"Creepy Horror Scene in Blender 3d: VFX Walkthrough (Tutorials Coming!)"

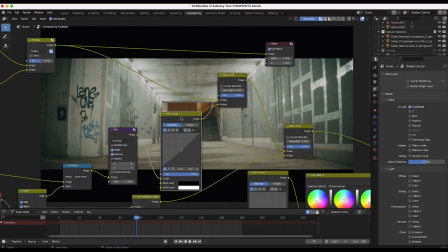(16:15)
Next, I've just blurred our shadow a bit as well as darkened it a bit using an RGB curves.
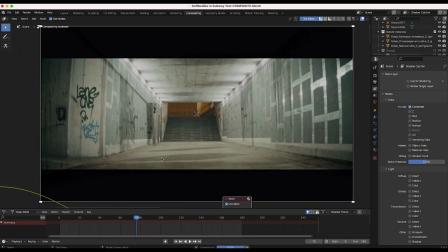(16:20)
So nothing too crazy here. Go ahead and show this viewer node. So these are the shadows from both our character in the foreground as well as the various nature elements.
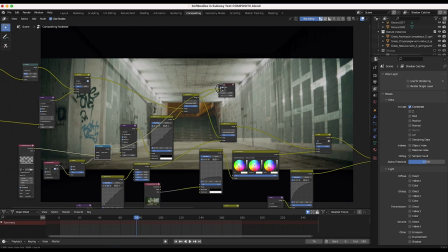(16:28)
And I'll just show this path by itself here as well.
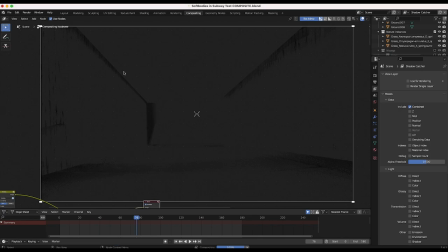(16:31)
So you can see the shadows mostly from the various nature elements on the corners of our scene, then a little bit from our character here.
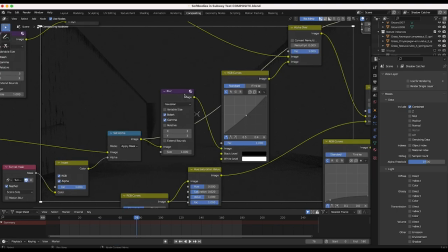(16:38)
And then you can see the sampling, it's a little noisy. So that's why I've actually blurred this element a bit with this blur node right here.
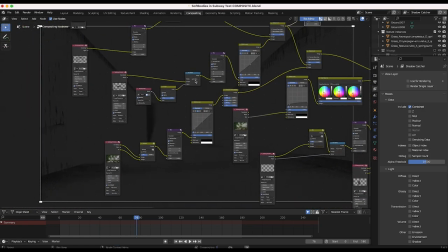(16:44)
All right. So after adding our shadow paths, I then overlaid our nature elements.
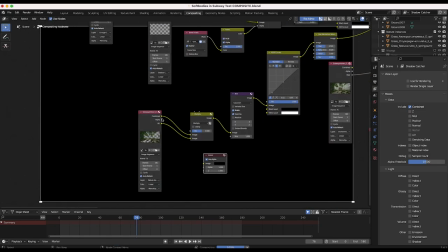(16:49)
So you can see here our nature element pass by itself. So here's our nature view layer.
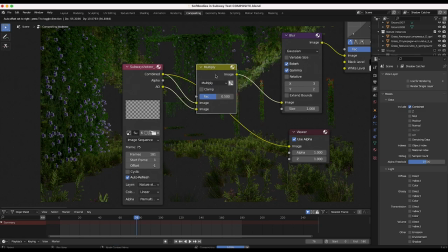(16:55)
And then I actually exported an ambient occlusion pass of our nature as well so that I could multiply that together with our beauty pass of our nature to kind of deepen those shadows a bit.
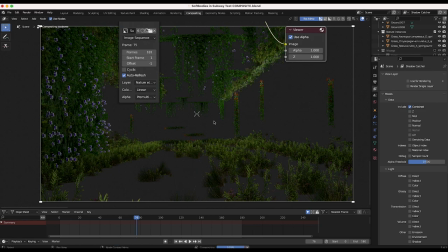(17:04)
You'll see here in a second those shadows get a bit deeper when we mix it with that ambient occlusion.
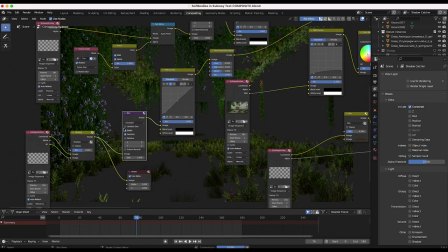(17:09)
And then I've just blurred the nature a bit to blend it into the live action plate and then just darken the
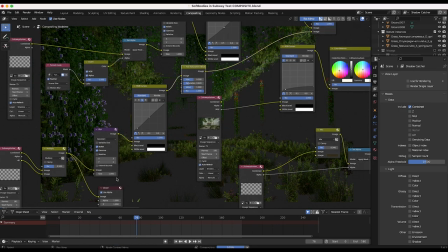(17:14)
shadows as well as brought down the saturation to make it match the live action shot a bit better.
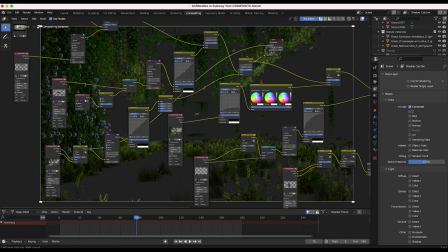(17:19)
And then finally of course overlaying all this nature on top of our live action shot just like this.
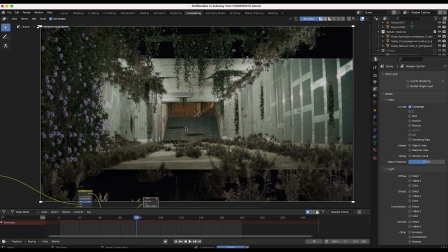(17:26)
So still pretty basic setup here. Not totally blended into our shot yet because we still have a lot of that color correction to do but we're getting closer with every element that we're adding to the scene.
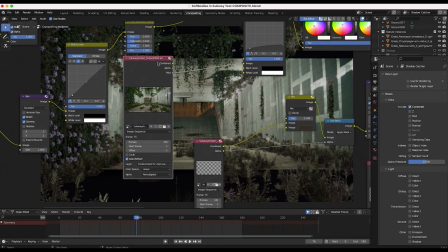(17:34)
So after adding our nature elements I've then added our environment mist pass overlay. This really helps to add that depth to the scene.
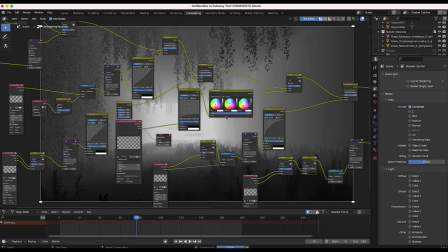(17:41)
So I'll go ahead and show this mist pass by itself here really quick like I showed before. So you can see that's our mist pass with all of our nature elements and everything included within it.
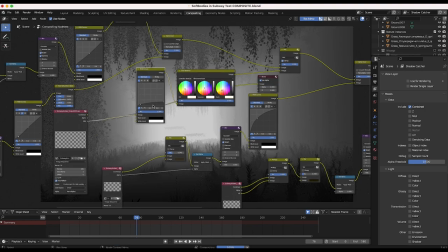(17:50)
Then I've just used an RGB curves node to bring down the highlights a bit so it wasn't so bright.
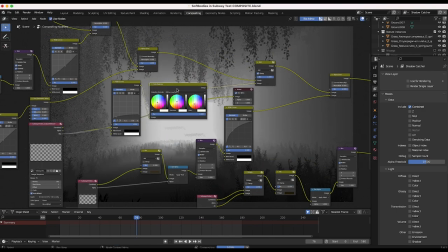(17:55)
And also I've made it a little bit more warm. So the mist would go a little bit warmer to give it a little bit more of a grungy feel with this color balance node.
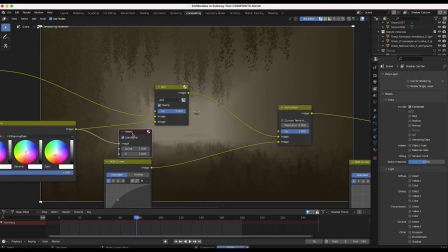(18:03)
So you can see the warmth of the mist pass here after that color correction has been added to it. Then finally I've overlaid this on top of our composite with this add node.
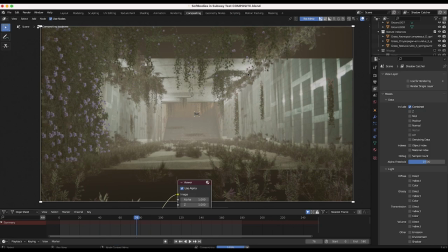(18:11)
So I've just used a very basic add blending mode to just overlay this mist kind of uniformly throughout our entire shot here. And now I realize it's a little bit bright, but I knew I was going to bring down the brightness levels of the entire image as one of the final steps in the compositing process.
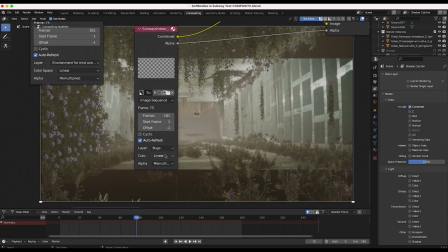(18:26)
So I wasn't worried too much about that. All right. So after adding the mist pass overlay, I then added our spider five bugs element here in the foreground of our shot.
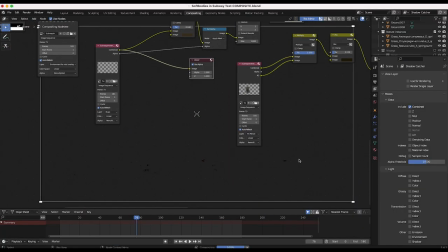(18:33)
So go ahead and find this here. So you can see kind of the various bugs here that we've overlaid on top of everything.
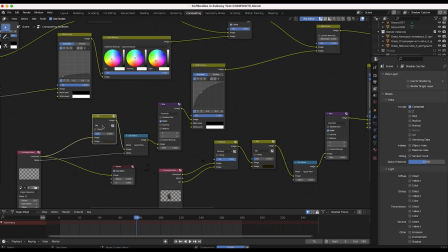(18:39)
I've just added some blur to it as well as mixed in some of the color from our live action shot with that mix node.
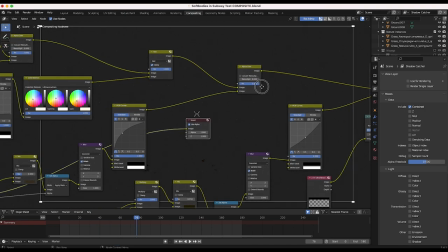(18:44)
Then I've also just brightened up the general color of those bugs as well before overlaying them on top of our entire composite with this alpha over node.
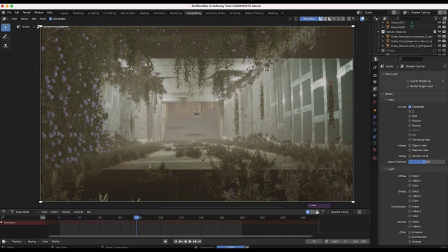(18:52)
And finally we get this and you can just barely see the bugs here. It's pretty subtle. You can see these guys here.
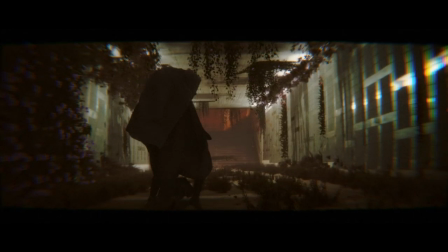(18:57)
I think you can see them moving a bit in the final composite a bit better, but yeah, just added some bugs there.
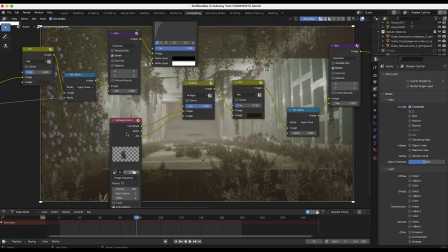(19:03)
And then finally, as our final element, we've added our character here in the foreground of our shot.
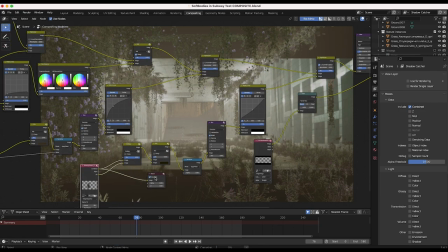(19:09)
I've also rendered out some ambient occlusion for this guy as well. Let's go ahead and take a look at our character by itself here.
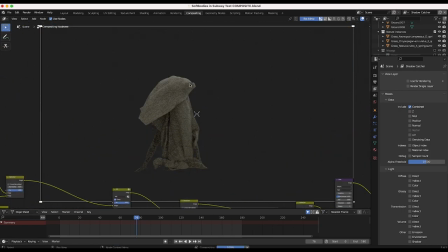(19:15)
So here we have our character and you can see that 36 samples wasn't a lot. You can see the, you know, noise on our element and also the texture on our character as well as the cloth around our character is not perfect. However, I knew I was going to do a lot of post-processing on this image, so I wasn't too worried about this.
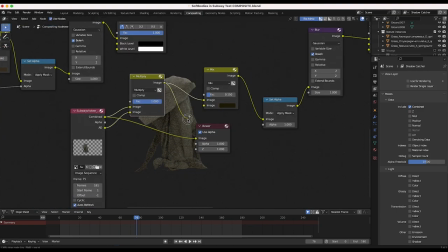(19:31)
But yeah, I rendered out some ambient occlusion with this guy as well to deepen those shadows a bit to have a little bit more control.
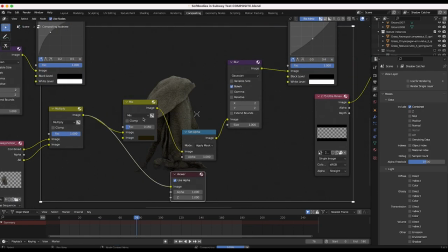(19:38)
So you can see here we have with ambient occlusion, bring that down a little bit. Finally, I've mixed some of the color from our plate as well with the footage.
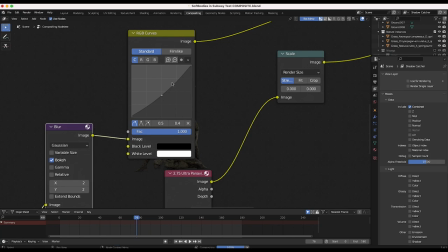(19:45)
Blurred these elements a bit, two pixels on the x and y axis, and then I've dropped down the brightness of this element as well before finally running it into
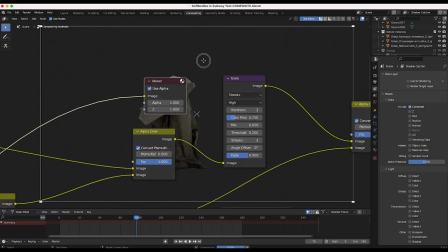(19:54)
our alpha overnode and combining this character element with the rest of our composite.
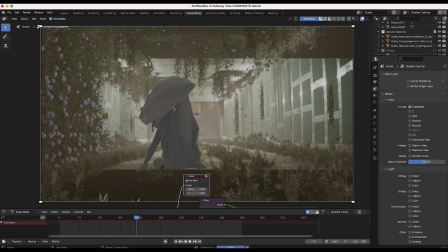(19:59)
So let's take a look. And yeah, here we have our character overlaid on top of our final shot. Still not there yet, obviously.